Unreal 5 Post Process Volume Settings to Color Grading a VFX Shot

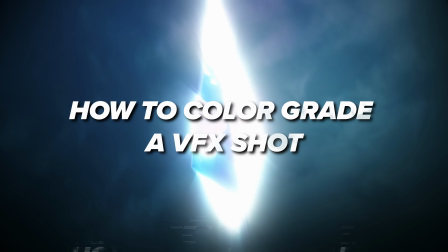(0:00)
going to do a little bit of magic with some Unreal Engine 5 renders.
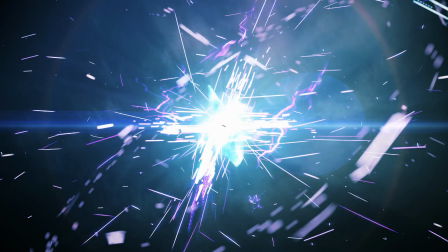(0:03)
So I have this scene that I worked on with some of my favorite clients over at Stoneblade Entertainment.
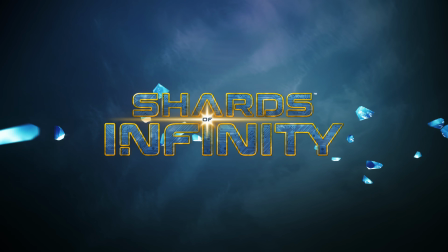(0:09)
We made their shard explode for the Shards of Infinity Kickstarter campaign.
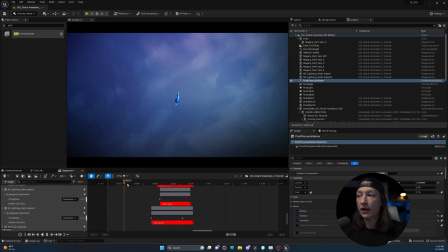(0:14)
And I have a scene here where the shard spins, we get some
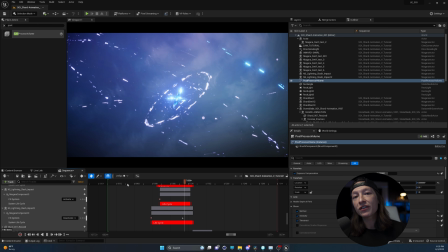(0:20)
particles and explosions and swirls, and then eventually the particle explodes or the shard explodes. So, long story short, the way I did this originally is I did all the color grading and post effects in After Effects.
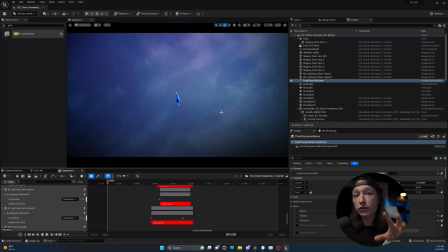(0:36)
And a general rule of thumb for pre-rendered content, such as something like this for a Kickstarter video, I would never ever bake the color grade down in Unreal Engine. I don't like the tools out of the post-process volume.
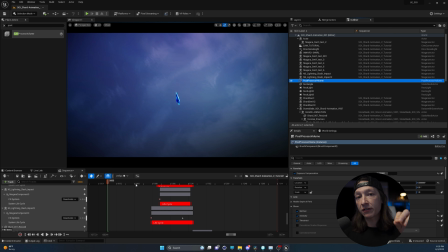(0:51)
They work, but they're not as refined as some of the things that you can do in After Effects and DaVinci. But let me just show you what's up. So in this scene, you have the post-process volume, and I have a very simple lighting setup of a directional light,
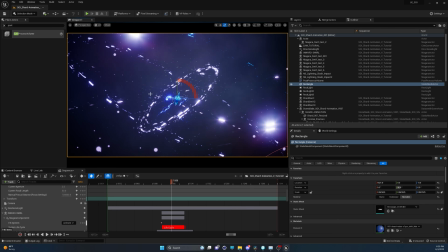(1:07)
basically moving around the scene, but we're not concerned about the lighting right now.
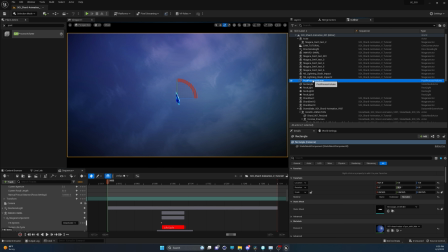(1:13)
We just want to get this to be as looking good as possible. So let's start with an empty slate, and generally speaking, I will control the exposure of my scene using the exposure in the post-process volume. After that,
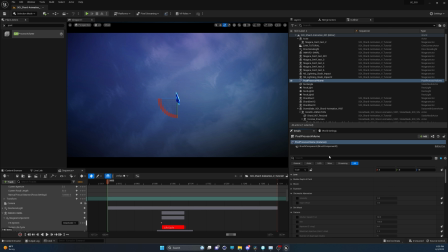(1:29)
the only things I would ever consider touching in the post-process volume would be the bloom and the lens flares.
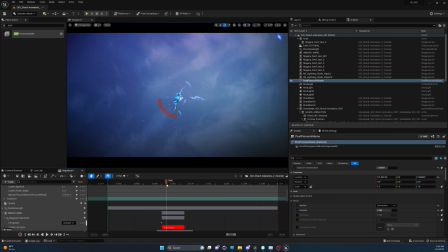(1:37)
And now, the issue that I have with the bloom is that while it does give us a little bit of glow, it, to me, doesn't have the same natural look as a camera. And post-rendered tools like After Effects and DaVinci Resolve, they end up having better looks for some of these glows.
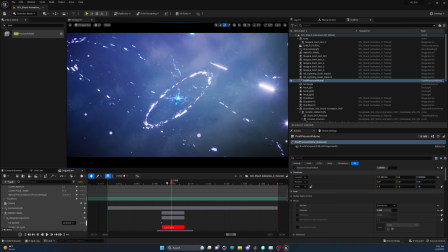(2:01)
But if I were to try and get this straight out of Engine without any other effects after I render this, I would do it like this.
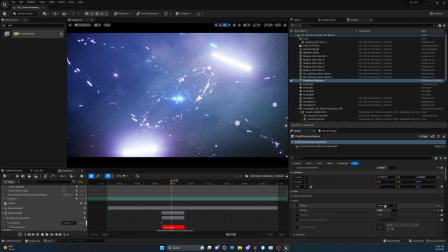(2:10)
I'd go into my bloom setting of the convolution, and I'd set this to whatever value I think looks good.
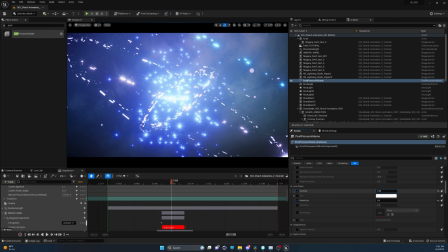(2:18)
I would go down to my lens flare, and I would bring this up to a point in which it works.
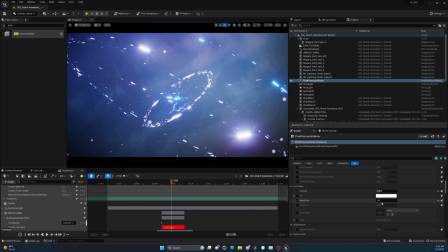(2:25)
Now, the reason why it's not showing anything is the bokeh size is set to 0 if I bring this up.
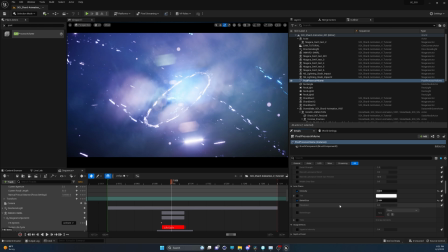(2:29)
And this is exactly why I don't like using the post-process volume in Unreal Engine.
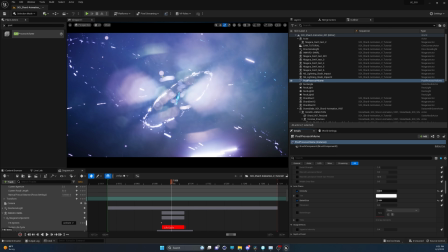(2:35)
The issue is that we're getting these weird artifacts just flying all over. Like, it's a lens flare, but it's making a lens flare for every single bright object in the scene.
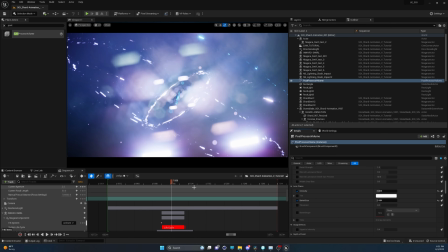(2:46)
And to me, that's not helpful because now it just looks busy and gross.
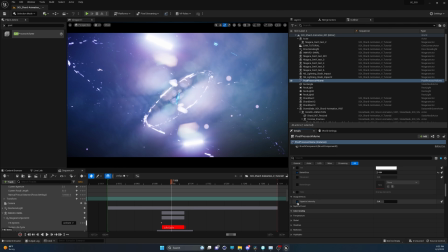(2:51)
Like I said, we're going to try and get this to look as good as we can. So I'd maybe add some vignette right here, and I'd really just crank this up.
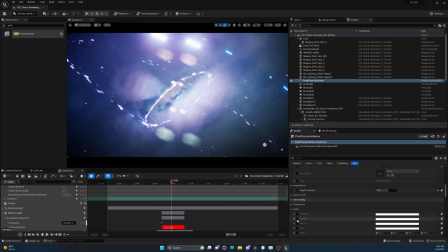(2:59)
I'd maybe go to the color grading tab. I'd go to the global, go to the contrast, and maybe pump this up a little bit.
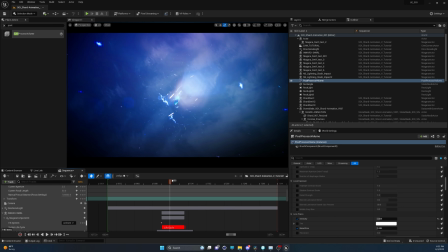(3:07)
I'm definitely going to turn off this lens flare because it's just a lot right now.
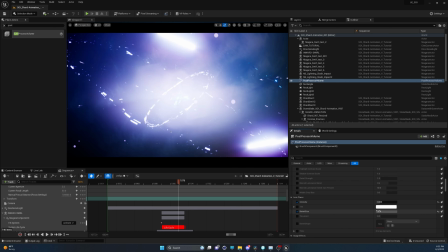(3:12)
Maybe if I crank this up to a super high value and then bring the intensity down to like 0.5.
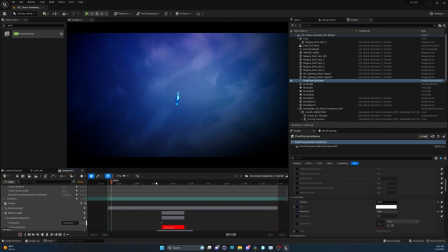(3:18)
Now, to me, it kind of looks better, but the issue is that as we go through this animation, it's still going to look like a police siren, sort of like brushing across the screen.
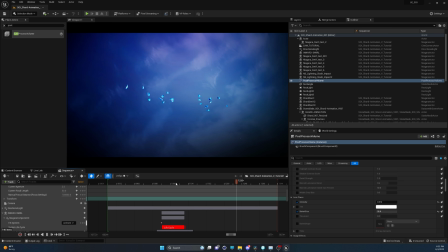(3:32)
And for me to fuss with this more, it would just take me too long, and I know the tools in After Effects and DaVinci are just better.
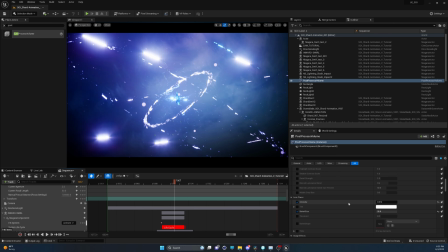(3:40)
So my post-process volume settings for almost every scene that I do is I will set the lens flare to 0, the bokeh size to 0.
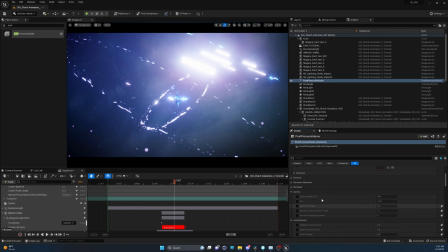(3:47)
I will basically turn off everything so that I can control all of that in post.
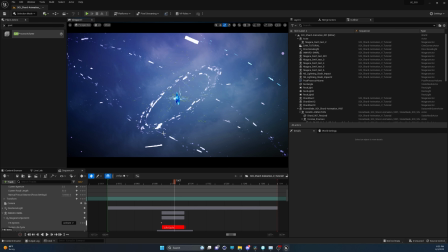(3:55)
The biggest key with this is that whatever you see in your camera is what you get, and we're going to make it look better in After Effects or DaVinci Resolve. So let's dive over into After Effects now and see what we can do to make this shot look better.